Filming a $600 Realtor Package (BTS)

What's up guys, it's Hannah with Hype House Media. We're behind the scenes today in Noble Green, my favorite part of Wood Forest neighborhood. We're here filming with Cheryl today. We're doing the turnkey package, which is photos and a reel. I'm gonna take you behind the scenes as I show you exactly how to film this house. Let's go.
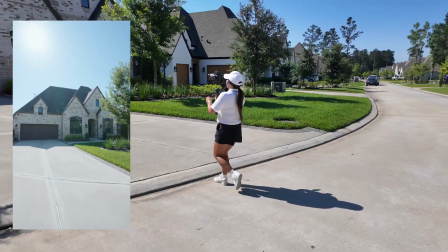All right guys, I'm in PTF.
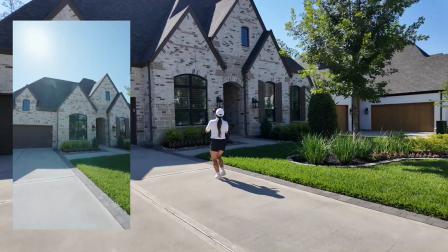I am walking straight towards the house, crouching my knees, getting that ninja walk locked in, pushing all the way to the brick.
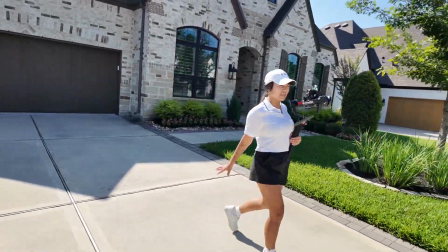Okay, so now that we got that part done, that is the first push-in shot.
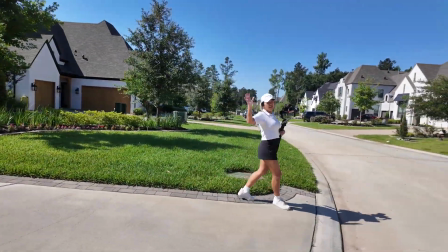I'm gonna do another push-in shot where I'm gonna be right where so I was at an angle with the garage, on the garage side.
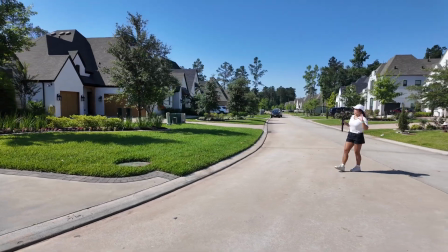So now I'm gonna do a push-in shot where the house is actually directly in the center of my frame.
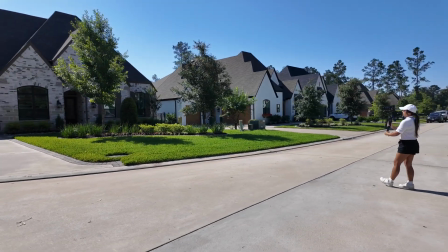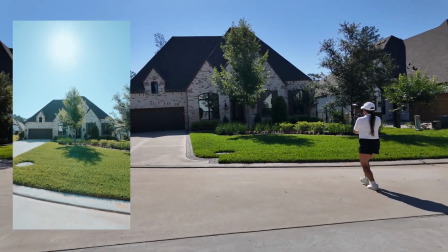All right, I'm holding the trigger down here, guys. The trigger's gonna keep the camera from moving around.
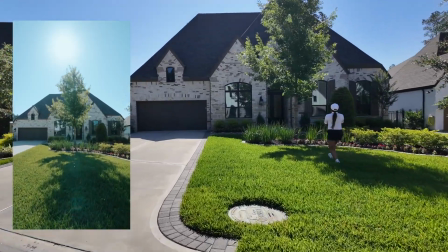We're gonna keep pushing in all the way to this tree and right there.
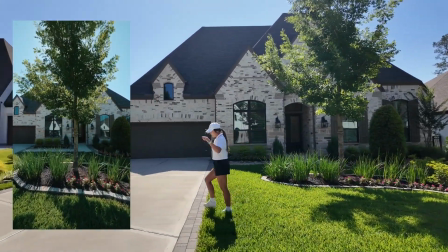Now that I have two wide shots, I'm gonna go into the detail part of the exterior.
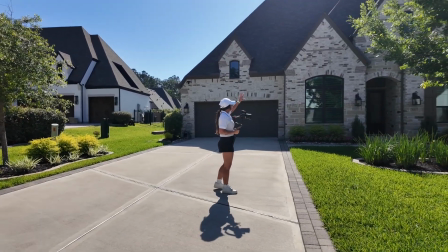So I'm gonna zoom in to 35 on my camera and really capture like 3 exterior shots for the details.
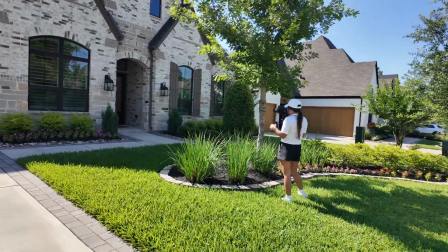What I like about details is using like this trees and
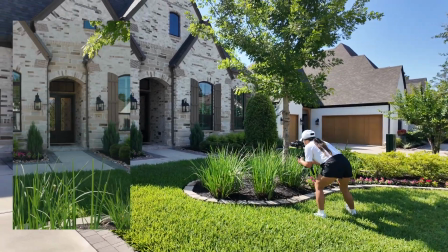plants as foreground to really capture the home,
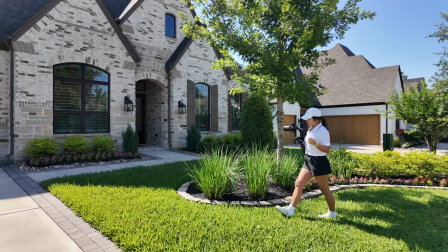and it's really gonna make it have a little bit more depth than just shooting directly at the house,
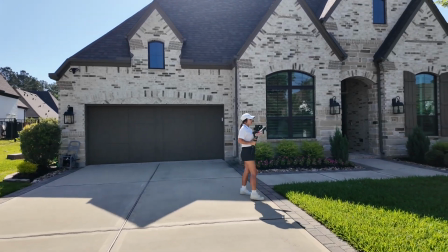because now you can see a little bit of the foreground. It's gonna be a little bit blurry where the house is in focus.
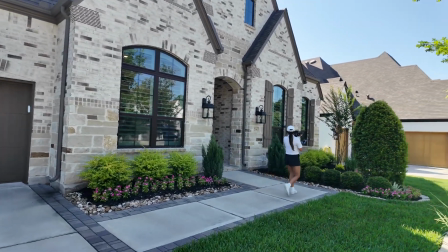And then another thing I love to do on the outside is PTF, and I will kind of go to one of these peaks up here.
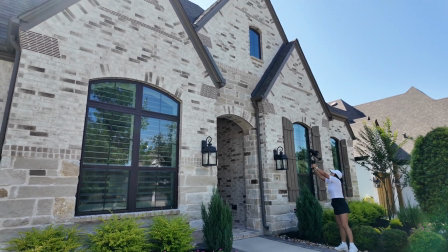I will point my camera up and I'm gonna hold my camera up and I'm going to twist down.
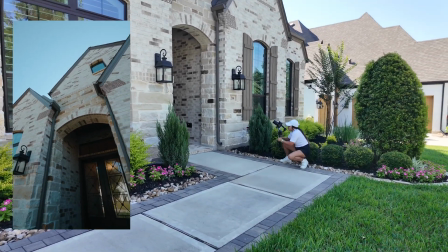While I'm twisting, I'm squatting down, and that's gonna give it a little bit more depth as well. So that's 2 detail shots. I'm gonna do one more, then we'll head inside.
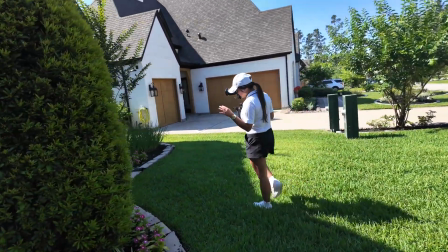What I really try to capture too on the exterior shots is this sun flare.
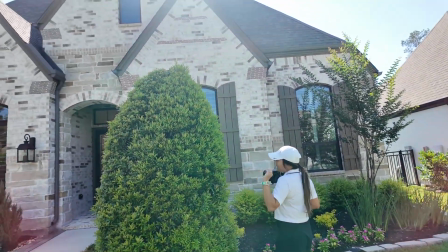So I like to see that like burst of sun in a home video.
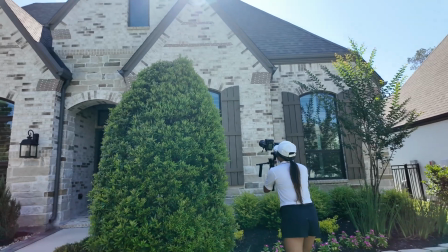So what I'm gonna do is try to find the sun, and I'm gonna go ahead and point it up, and I'm going to back up,
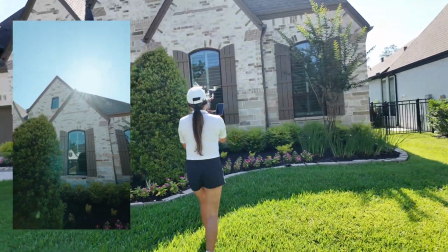and then boom, there's the sun flare. All right, we're gonna go inside now.
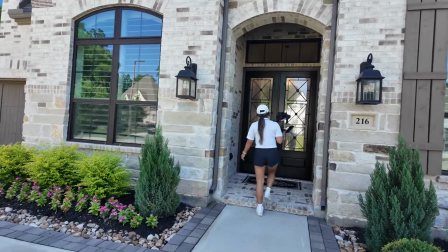The first shot that I'm gonna get is with these double doors open.
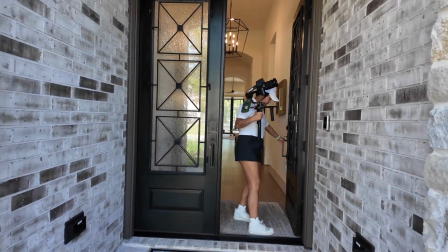So I'm gonna go ahead and open this door and also open this door.
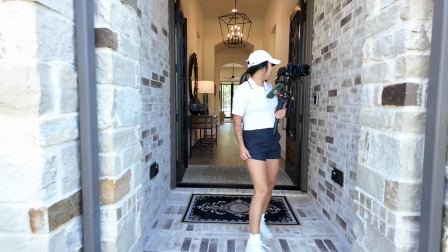Okay, and then the first shot I'm gonna get is going directly straight to the living room.
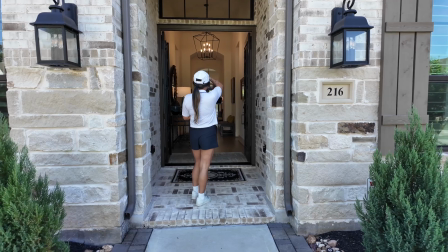And so what I'm gonna do here is I'm gonna go ahead and put my settings where I need to be.
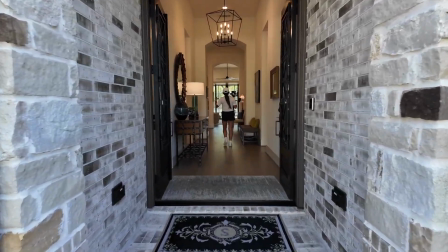So I'm gonna go ahead and walk all the way in the house here, and I'm going to expose my camera for my ending point.
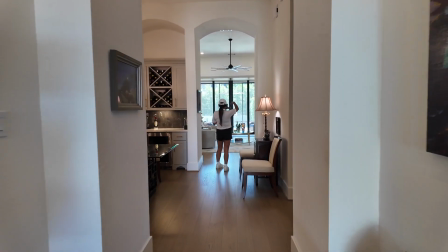So for example, here I am at ISO 800, f2.8, 1/125.
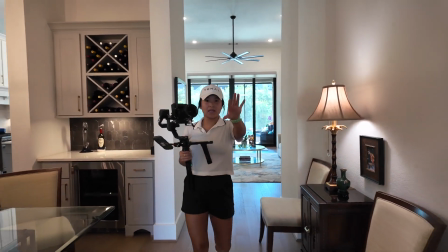Now I'm gonna back up and go back to the entrance here,
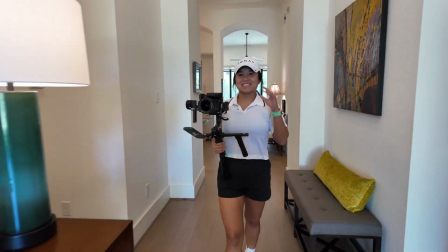and then I will start the shot so that it will be exactly where I want it to be, the coloring and everything,
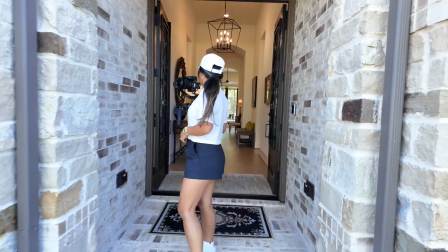the lighting, and then we'll start our push-in shot. All right, so I'm gonna go ahead and start outside the door frame.
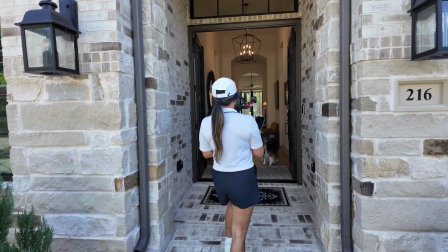Oh, hi Zach. Stay with me. Hi.
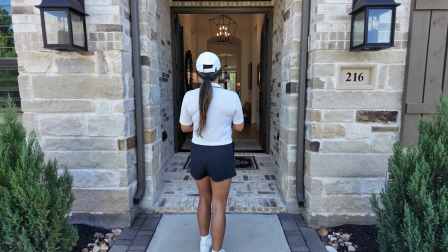I'm gonna go ahead and start outside the door frame so that I do have enough clip to speed ramp it.
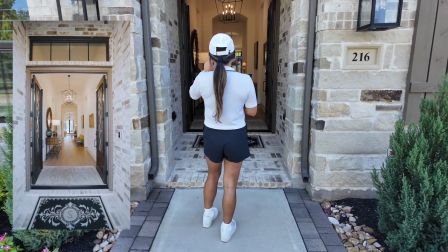So I'm gonna go ahead and tap to focus on my screen here.
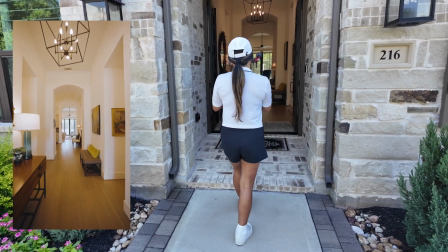I'm gonna put it in PF. I'm going to press record, hold my front trigger down so that the camera does not move.
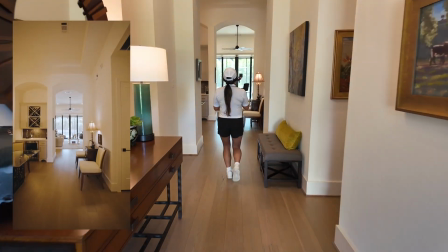And I'm going to push and walk all the way in.
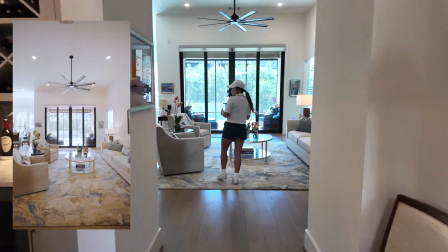Perfect.
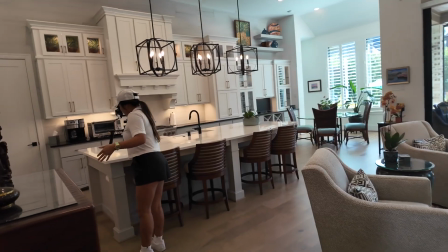All right, now I gotta go shut the door, and then we'll come to the living room and I'll show you guys what to do next.
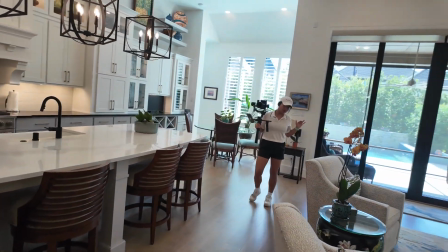Now that we're in the living room, I do wanna mention that when you are doing a straight push-in shot, you wanna walk heel to toe.
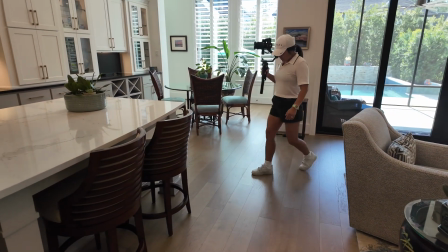So instead of just like walking normal, how people normally walk on their toes, you're gonna wanna really feel your heel go first and then your toe.
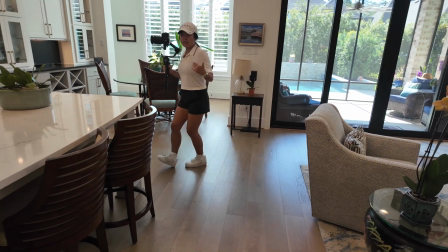So this is how you're gonna ninja walk the best. That's what I found to help me out.
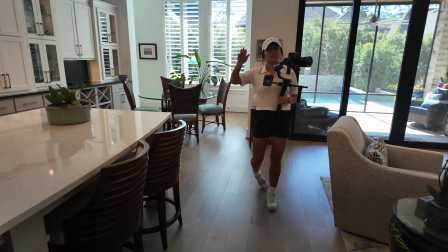I know a lot of people have some trouble with it because then their footage looks like really shaky.
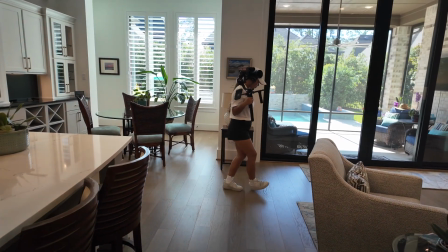So what you're gonna wanna do, walk heel to toe, tighten your core, and that is gonna help you with your ninja walk.
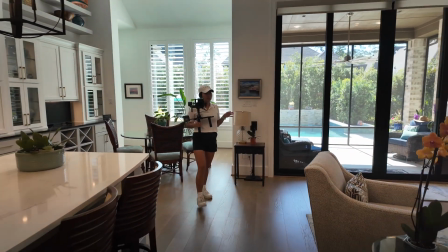All right, so back to the video. We're gonna do some detail shots now. Now you see this beautiful fireplace.
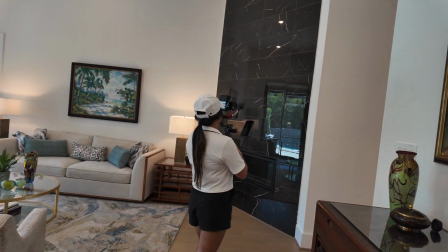I'm gonna go ahead, put my camera in PTF here. I'm gonna tilt up on this fireplace.
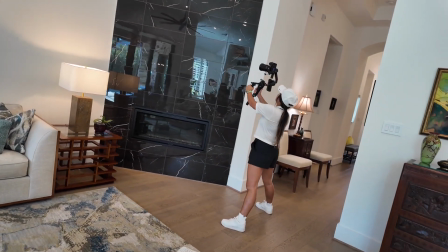You're gonna get locked into a V stance here, and I'm gonna start up, start to the side,
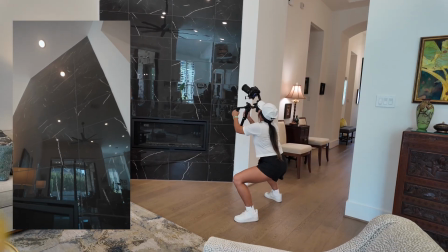tilt down and turn like that. Okay.
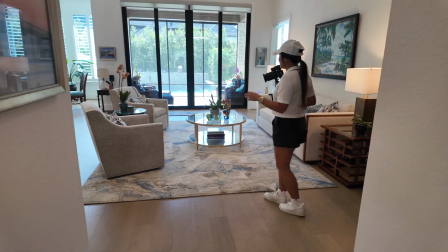Next thing I do want to point out is that the homeowner mentioned that he liked how the sun kind of came through this glass.
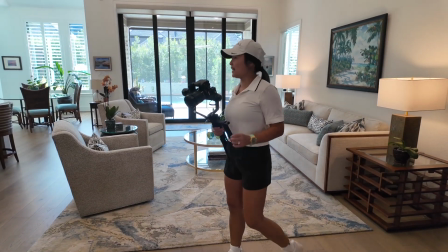So I'm going to go ahead and appease the homeowner and get a detail shot of that. I'm going to zoom into 35 while we're here, crouch down here,
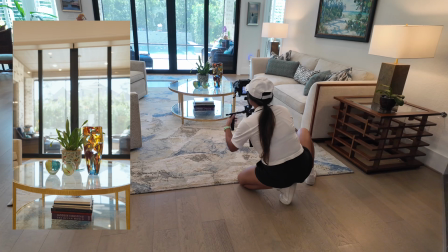and I'm going to get a nice orbiting shot around this like glass fixture.
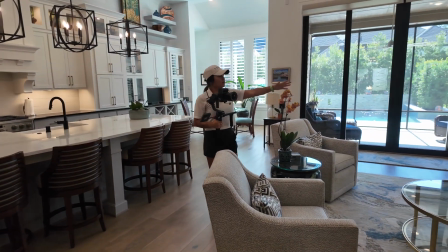Just like that. Now next I'm going to use this plant as foreground. Foreground just means that it comes before the subject, right?
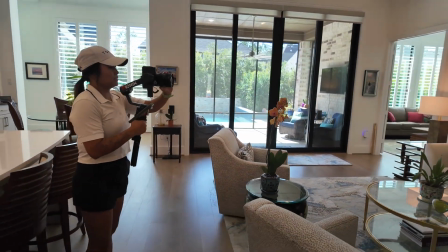So what we're gonna do here, zoom into 35.
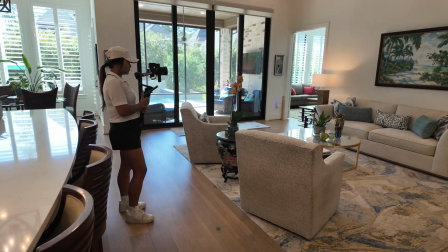I'm gonna tap to focus the couch, move my camera into manual focus so that it doesn't focus jump and so it doesn't like, you know, go in and out basically.
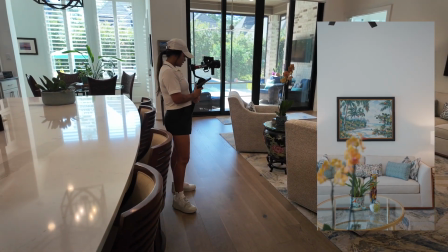And I'm gonna just hold my trigger down and do a nice sliding shot there.
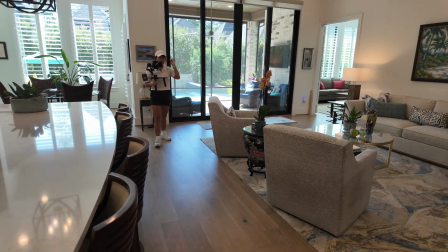Okay, don't forget to switch your camera back to autofocus because you will be screwed in a wide angle shot.
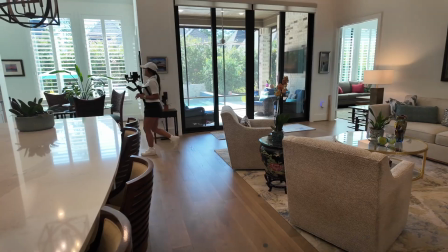So what we're gonna do next, I'm gonna go ahead and get this shot over here. So what this is just a straight push-in shot from this corner of the room.
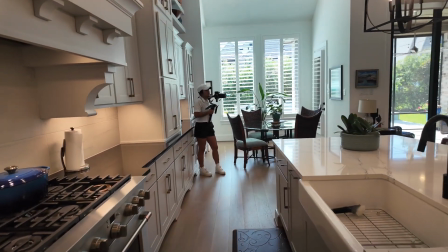I'm gonna give myself enough room to really get through the whole room so that I have a longer clip.
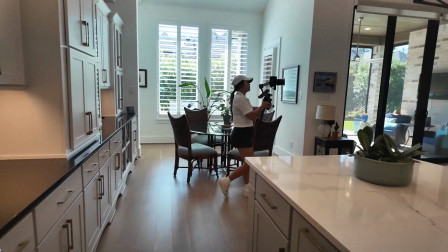I'm gonna go ahead and tap and just walk heel to toe, tighten my core, and that's good enough.
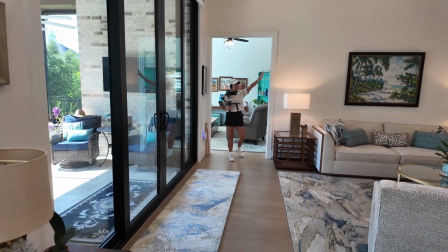All right, now I've shot this front angle, I've shot this corner angle.
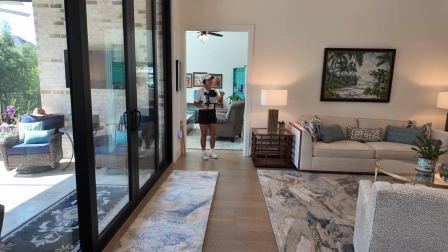Now I'm gonna shoot this angle over here. What I'm gonna do is this is gonna show how the room opens up.
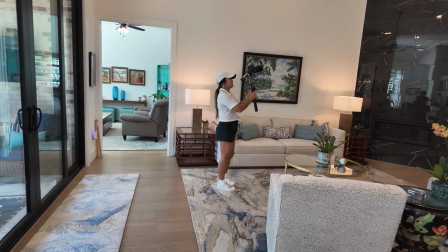So I'm gonna go ahead and kind of put my camera PTF, and I'm gonna start at the fan, right?
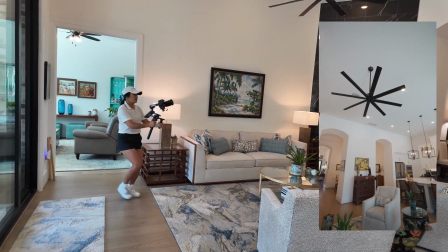And I'm just gonna bring it down and back up at the same time.
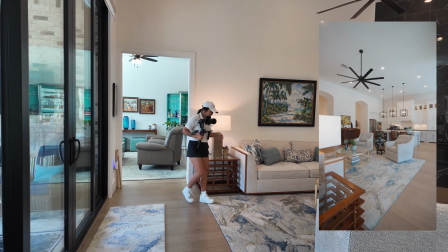Now when you're backing up, you're gonna be going from toe to heel, okay?
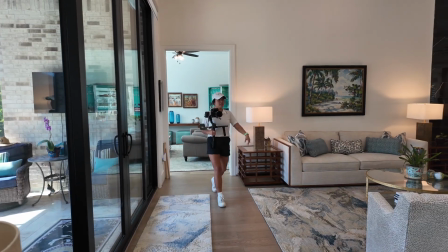So reverse that. Don't go heel to toe. You'll be looking dumb. Okay.
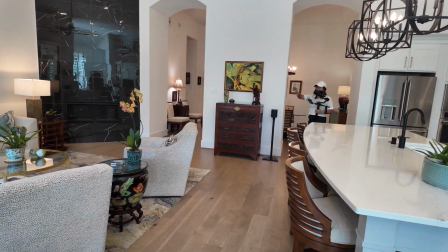Now the next shot I'm gonna get is this corner. So I'm making sure that I'm shooting every corner of the room here.
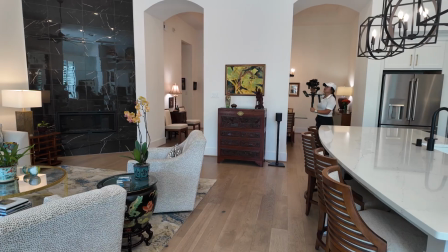And I'm gonna zoom in a little bit. This is gonna be kind of a detail shot that also shows the overall room.
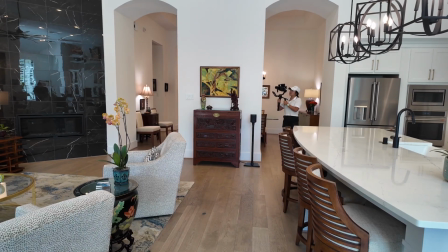So I'm just gonna kind of like put my camera PTF, focus on that middle coffee table,
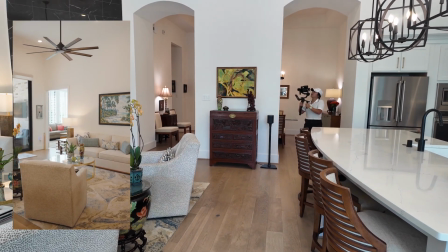and I'm just gonna slide and angle it up all at the same time.
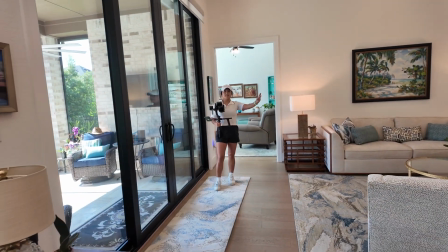Okay, so the next shot is gonna be getting out of the living room, right? So we're gonna get out of the living room, get into the kitchen.
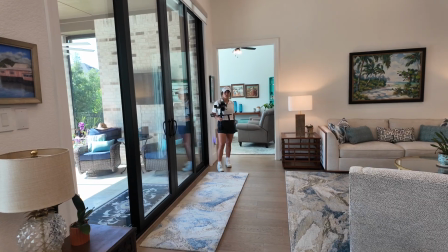I'm gonna go ahead and start all the way back here in this corner. I'm gonna push in, and while I'm pushing in,
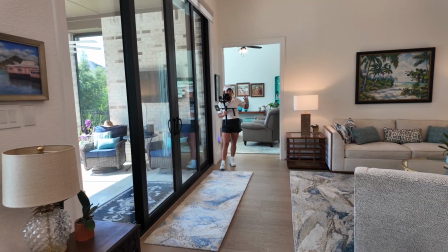I'm gonna be turning my wrist to kind of go where the island is so that the island ends up in the center of my frame.
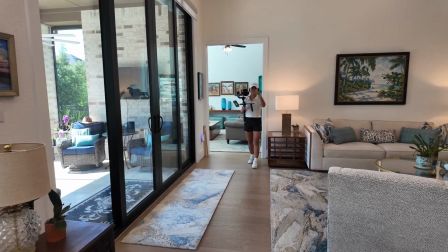It's different because obviously if the kitchen's right in front of me, I'm just gonna push straight in.
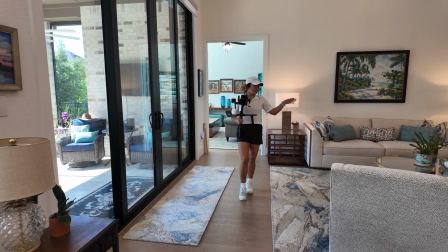But I can't push straight in because there's furniture all in the way.
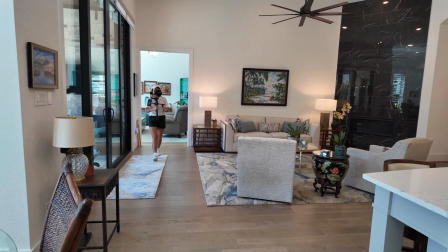So I'm gonna have to come in the kitchen at an angle and then turn my wrists so that the kitchen ends up being in the center of my frame.
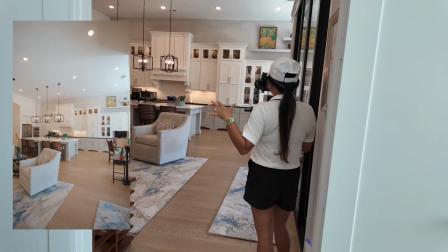Like I said, we're back here.